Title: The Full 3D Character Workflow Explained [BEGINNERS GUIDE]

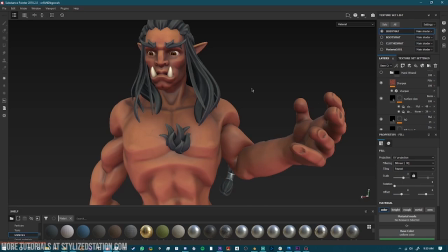[12:24]
But sometimes if you want pores specifically, it's a really nice default effect. You can also recreate it yourself using some procedurals and some height information layers.
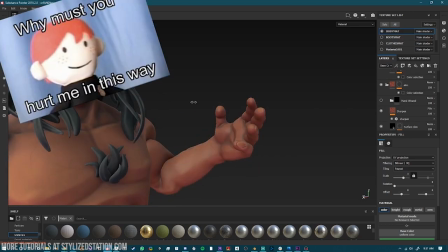[12:33]
For this character, he's got this arrow going through his hand, so I decided to
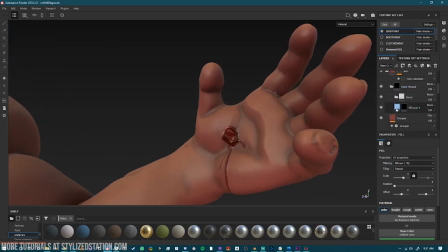[12:39]
create this blood effect by using a couple of different layers with height information by itself and some blood materials.
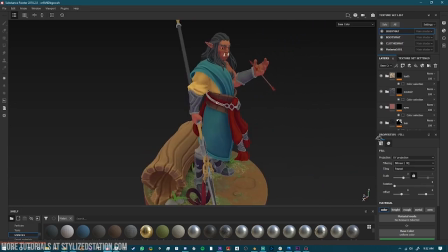[12:48]
With just the texture on and no lighting, you can see that there's a lot of the hand-painted looking detail in the model, and that's what helps to achieve the stylized look.
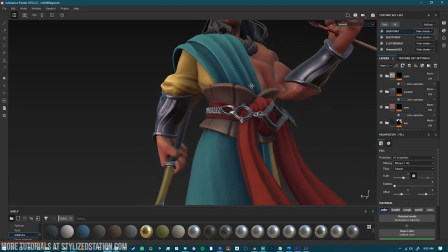[12:58]
A lot of the time what I'll do to work on things like fabrics is I will just use one of the default materials that Substance Painter comes with.
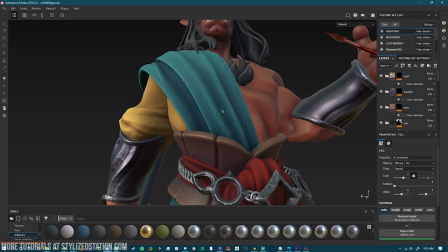[13:05]
Like, for example, I think that this is the burlap sack material, and I've just taken the information,
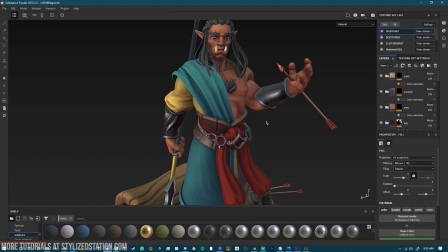[13:11]
the height layer information that comes with it in the smart material and used it on my own variation of building up the colors manually.
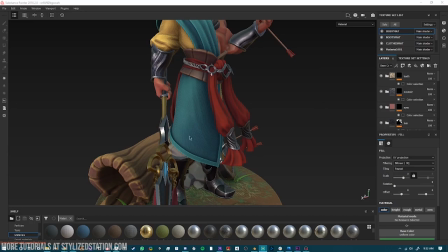[13:19]
For various pieces of metal on this model,
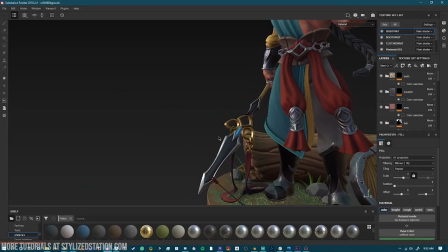[13:21]
I did the exact same thing that I do with building up the colors and using a lot of baked lighting and curvature effects, except on the base color layer,
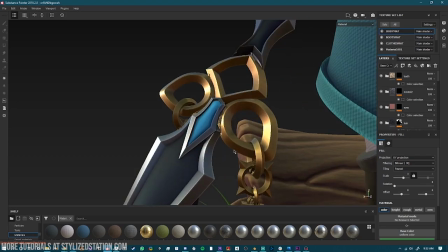[13:28]
I allow the metalness and roughness to be very high to look like metal. You can do more or less hand-painted effects if you choose.
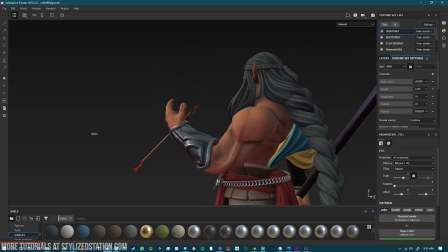[13:35]
I like to use a lot of the maps, and I like them to do a lot of the work for me.
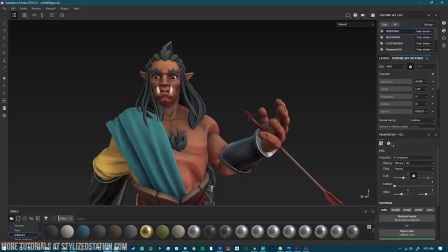[13:40]
But feel free to do as much or as little as you want. That is why it is so important to make sure you have all of these maps baked.
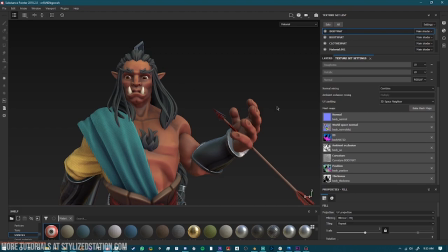[13:47]
Whether you do it in Substance Painter or elsewhere, these maps that you see here are very, very crucial to this workflow. I heavily lean on the curvature map and the position and the ambient occlusion to do a lot of the work for me when it comes to doing these textures.
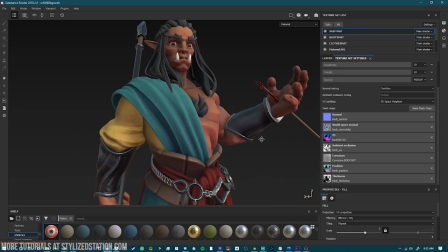[14:04]
Using the mask editor is a big part of what makes the stylized look so stylized.
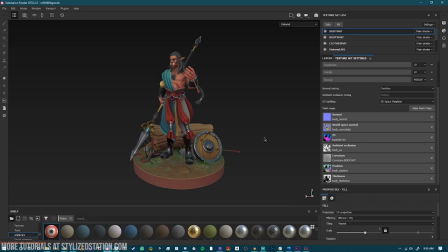[14:10]
So now that we're done our textures, we can move into our final stage, which is final renders.
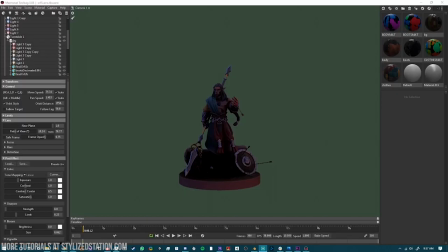[14:16]
I choose to do them in Marmoset, but you can use whatever program you like. When you come into Marmoset specifically, your model's probably going to look a bit poopy. But that's okay, because there's a lot of really great tools you can use in order to make your model look the best it can be.
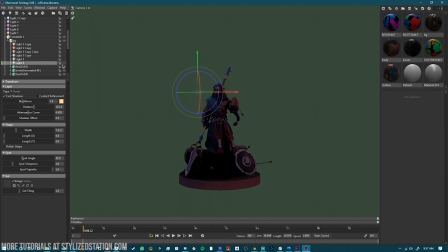[14:30]
And this is very important, because you've spent so much time doing all this work, you really want to make sure your presentation is top of the line, because you deserve it. You can also set up a turntable in Marmoset, which is really nice if you want to do a turntable video,
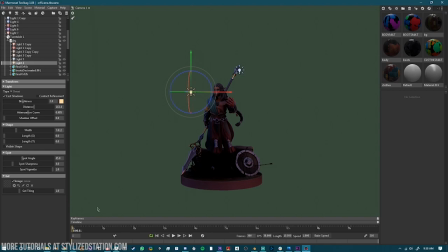[14:43]
or what I use it for is typically I will set up a turntable and then use it to spin my model around with one camera setting so that I can take different angled photos. We're going to start to turn on the lights that I've already set up in the scene. A lot of these lights that are parented to the turntable are ones that I wanted to highlight different parts of the model,
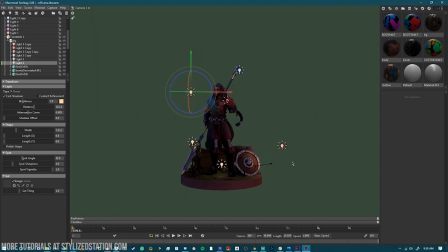[15:01]
but I want to stay in the same place. For example, I have a light set up over here that I wanted to highlight the shield. I also have lights set up down by the bottom of the weapon and the top to create a nice glare. I also have a light set up by the character's face, as that's the focal point of the piece. The remaining lights in my scene, I mostly just do through trial and error, through what looks good.
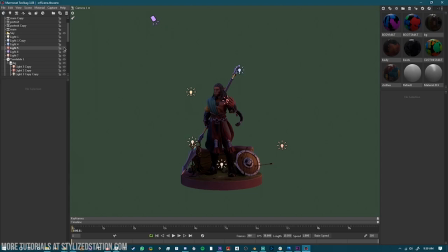[15:21]
I like to do a couple of different spotlights acting as fill lights with different colors to make it more interesting. I also make sure that there is at least one or two different sources of rim lighting in the piece, as well as the main light, which is the most important. This camera I just created because it has no post-processing or render effects on it.
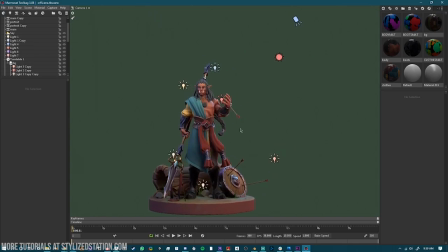[15:38]
So we can see what this looks like compared to the post-processing effects that I've added on my other cameras that I used for my renders.
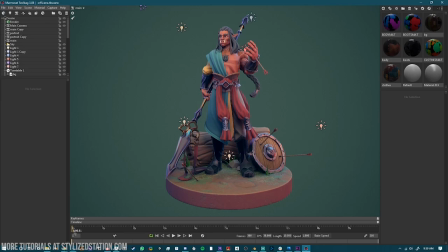[15:44]
This is my main camera that I used for the majority of the shots. I duplicated it a couple times in order to create different angles, like for a portrait camera, for example.
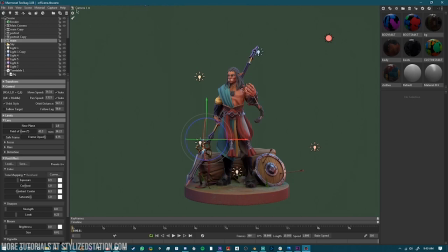[15:54]
As you can see, this camera versus the one we were just on, it looks entirely different due to depth of field and different effects that I've added.
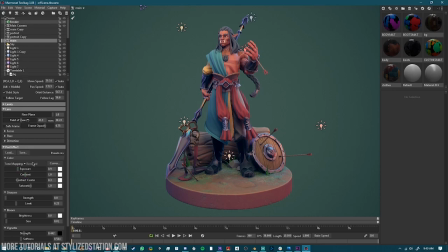[16:01]
Some of these effects are from the camera itself, other effects are done in the render tab, but for the majority of it, I just played around with the different sliders here in the post effects. Another thing I like to do is I like to go into the curves and mess with the blue and red channels in order to get a more rich color profile.
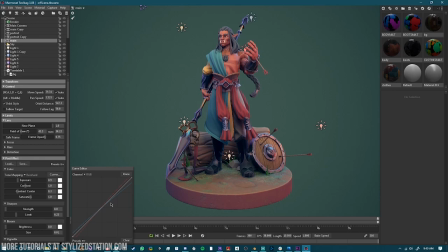[16:16]
You can also do this in Photoshop after the fact, but I also like to do a layer of Photoshop post-processing as well.
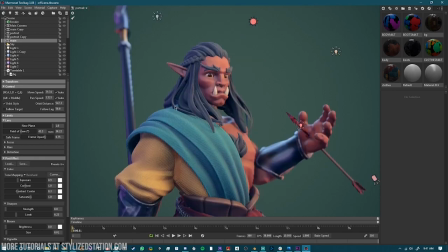[16:22]
For my portrait camera, I like to use depth of field in order to create a true portrait look. I duplicated this one so that I could fly around the model and take different angled shots, like of the weapon and the shield.